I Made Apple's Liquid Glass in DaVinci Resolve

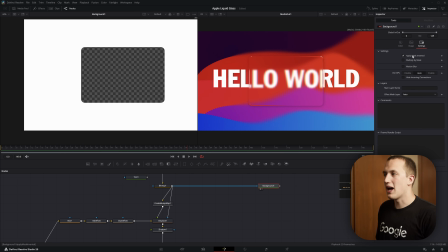[8:10]
I could come to the settings tab and just do apply mask inverted. And that's basically what we're going to do.
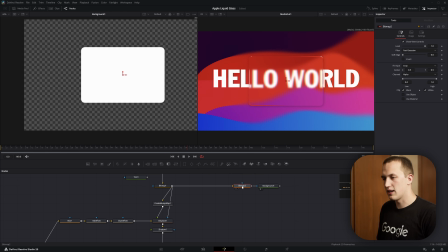[8:15]
But instead of doing that in the background node, I'm going to add in another bitmap node, connect this into the flow right here, and then press the invert button in this node.
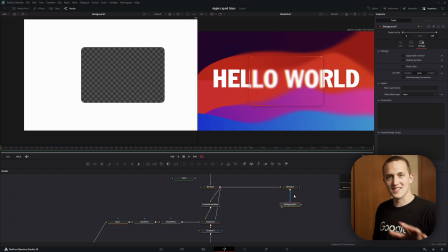[8:24]
This might seem like an extra node just to have an extra node, but it's not, it's actually really important, and we'll talk about that in a second. After this background, I'm gonna add in a shadow node, and if we view this off to the side, what I can do is drag this up and to the left, and it's gonna start to add in a shadow.
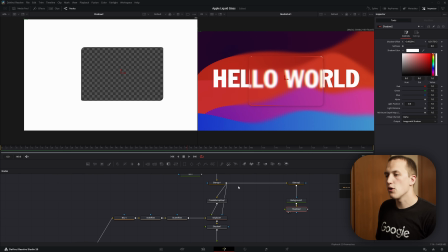[8:38]
For this, I wanna set the color to be white, and to make it so it really stands out, I'm gonna take the output of this bitmap, plug it into the shadow as a mask,
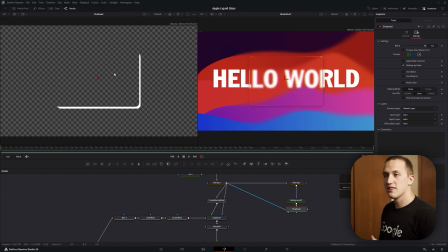[8:46]
and then do multiply by mask. And that's gonna isolate it so the shadow just appears inside of our rectangle. And this brings me to why we need this bitmap node. If I zoom into the edges, you can see there's this little bit of an outline coming around the sides of our rectangle.
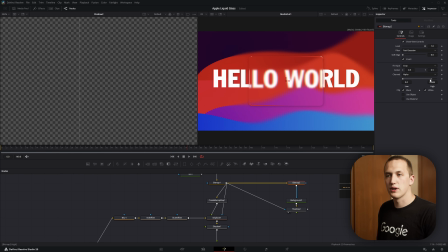[9:00]
So inside of the bitmap node, all we need to do is grab this high slider and drag this down until that line disappears, and now everything looks good. So we'll take the output of the shadow, drag it into the output of this merge node, and that's going to layer it on top of our rectangle.
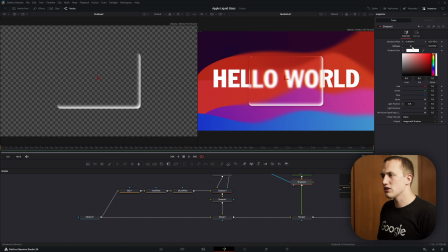[9:14]
Inside of the shadow settings, we want to come to the controls, add in a bunch of softness to it, and then bring the alpha value way down. Again, this one just needs to be really subtle, probably even more subtle than the normal drop shadow. But if we disable this merge node just to get a before and after, you can see it adds a nice like reflection to this rectangle.
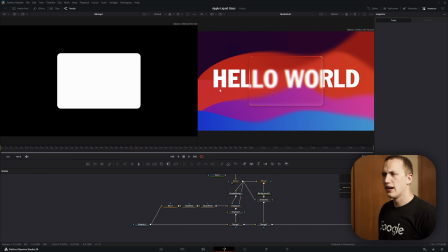[9:31]
Now let's work on creating that outline around the side of the shape that we can move around to any side. And the nice thing about this is we're going to start building it the same way we would build any outline. So that's going to be with a erode delete node. With this, I'm going to take the output of the background node and then view this off to the side.
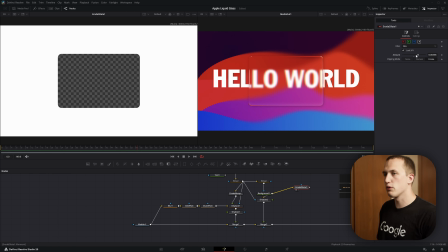[9:46]
And what we can do is shrink this in. So if I grow this, it's going to expand it inside of our shape. And basically what we need to do is tell Fusion to only show this inside of our rectangle. So let's add in a merge node and then take the output of the bitmap and plug this into the foreground input.
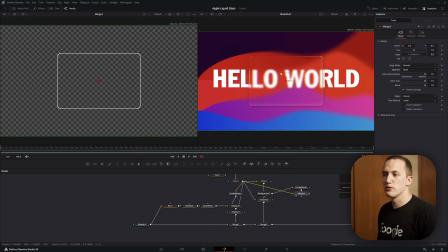[10:02]
To make this easy, we're just going to use the mask operator mode. So that way it only shows the outline where those two intersect. If you guys want to learn more about the operator modes inside of a merge node, check out my Fusion Friday linked up top here somewhere. Now that we have our basic outline, we can actually merge this up so we can see it on our main image. We're gonna shrink this down so it's really small.
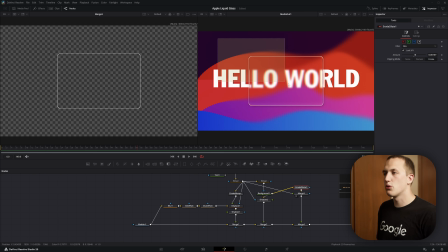[10:20]
We don't want this to stand out too much. And we need to tell Fusion to only show that up in the top corner or maybe in the bottom corner of the screen. So the way that I found to do that is to add in a blur node, take the output of the bitmap and plug that in right there, and then add a ton of blur to this to give it nice soft edges.
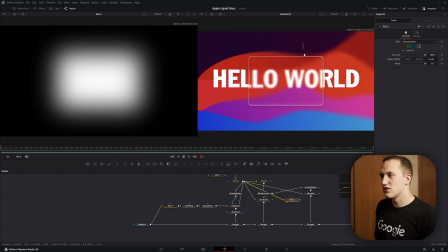[10:36]
And this is gonna give us a nice fall off in the outline so that way it doesn't just stop in one spot, it gradually fades out.
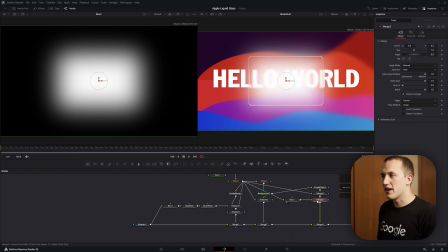[10:42]
So to apply this, I'm gonna add in another merge node, take the output of the blur, plug it in right there, and you guessed it, we're gonna use another operator mode and set this to be mask.
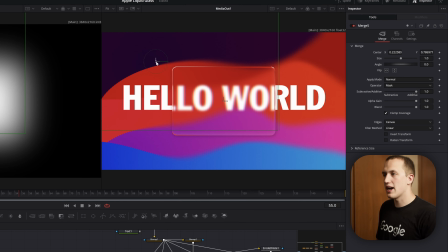[10:50]
Now what's gonna happen inside of this merge node, if I move this shape off to the side, we can have it only apply this outline on one side of the shape. Really pretty cool, and it has that nice fall off thanks to that blur node. The way to automate this and make it so we just have one slider to change is to right click on the center X and Y, go to modify width, and then do vector result.
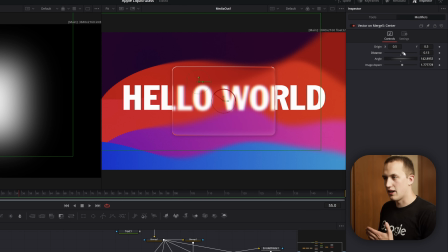[11:09]
And inside of the modifiers tab, what this allows us to do is offset the image, like a set distance from the center, and then we can change the angle that that's going. So if I bring this up to one of the corners and bring up the distance, we can change how intense that light actually is, and then we can rotate it around the circle just like so.
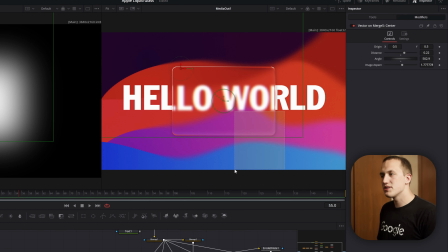[11:27]
All right, and to finish this off, let's add in another reflection on the bottom side that isn't quite as intense since that seems to be what Apple is doing.
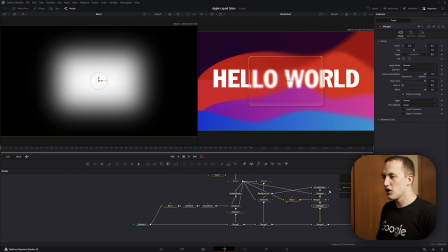[11:33]
Let's add in another merge node and set this up the same way.
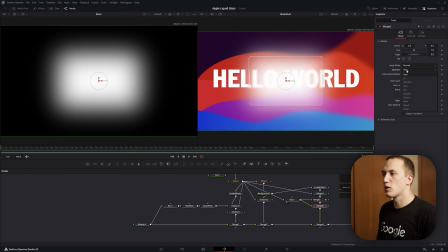[11:37]
We'll grab the blur, plug this in right here, set the operator mode to be mask, and then we're gonna use an expression to link this.
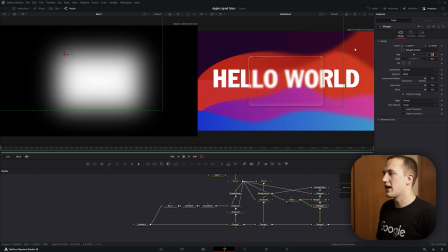[11:43]
So if I do expression, we'll do merge 5.center, and then press this invert transform button to make sure it's down in the bottom corner.
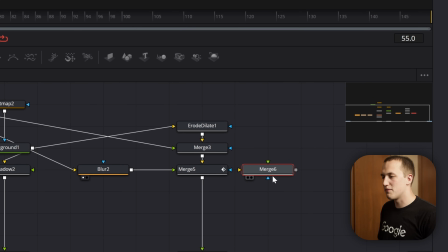[11:50]
And I did actually mess this up. What we want to do is have the merge 3 coming in as the background input, the blur coming in as the foreground input, and then these two merges will merge together afterwards, all right?
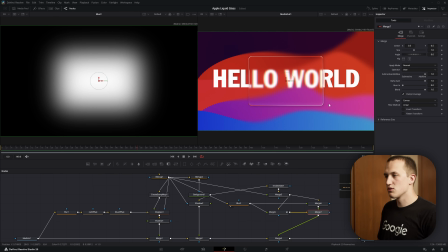[12:03]
And when we do that, we can still see both of those outlines.
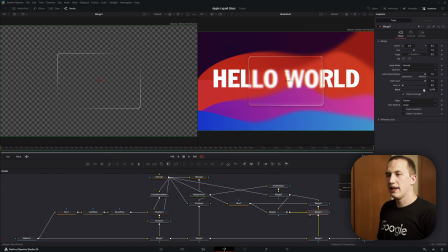[12:06]
So in the merge that is combining those two outlines, we want to grab the blend and bring this down for the second one so it's not quite as intense. And then in the merge that brings both of these together and puts it on the image, we can use the blend to change its overall intensity.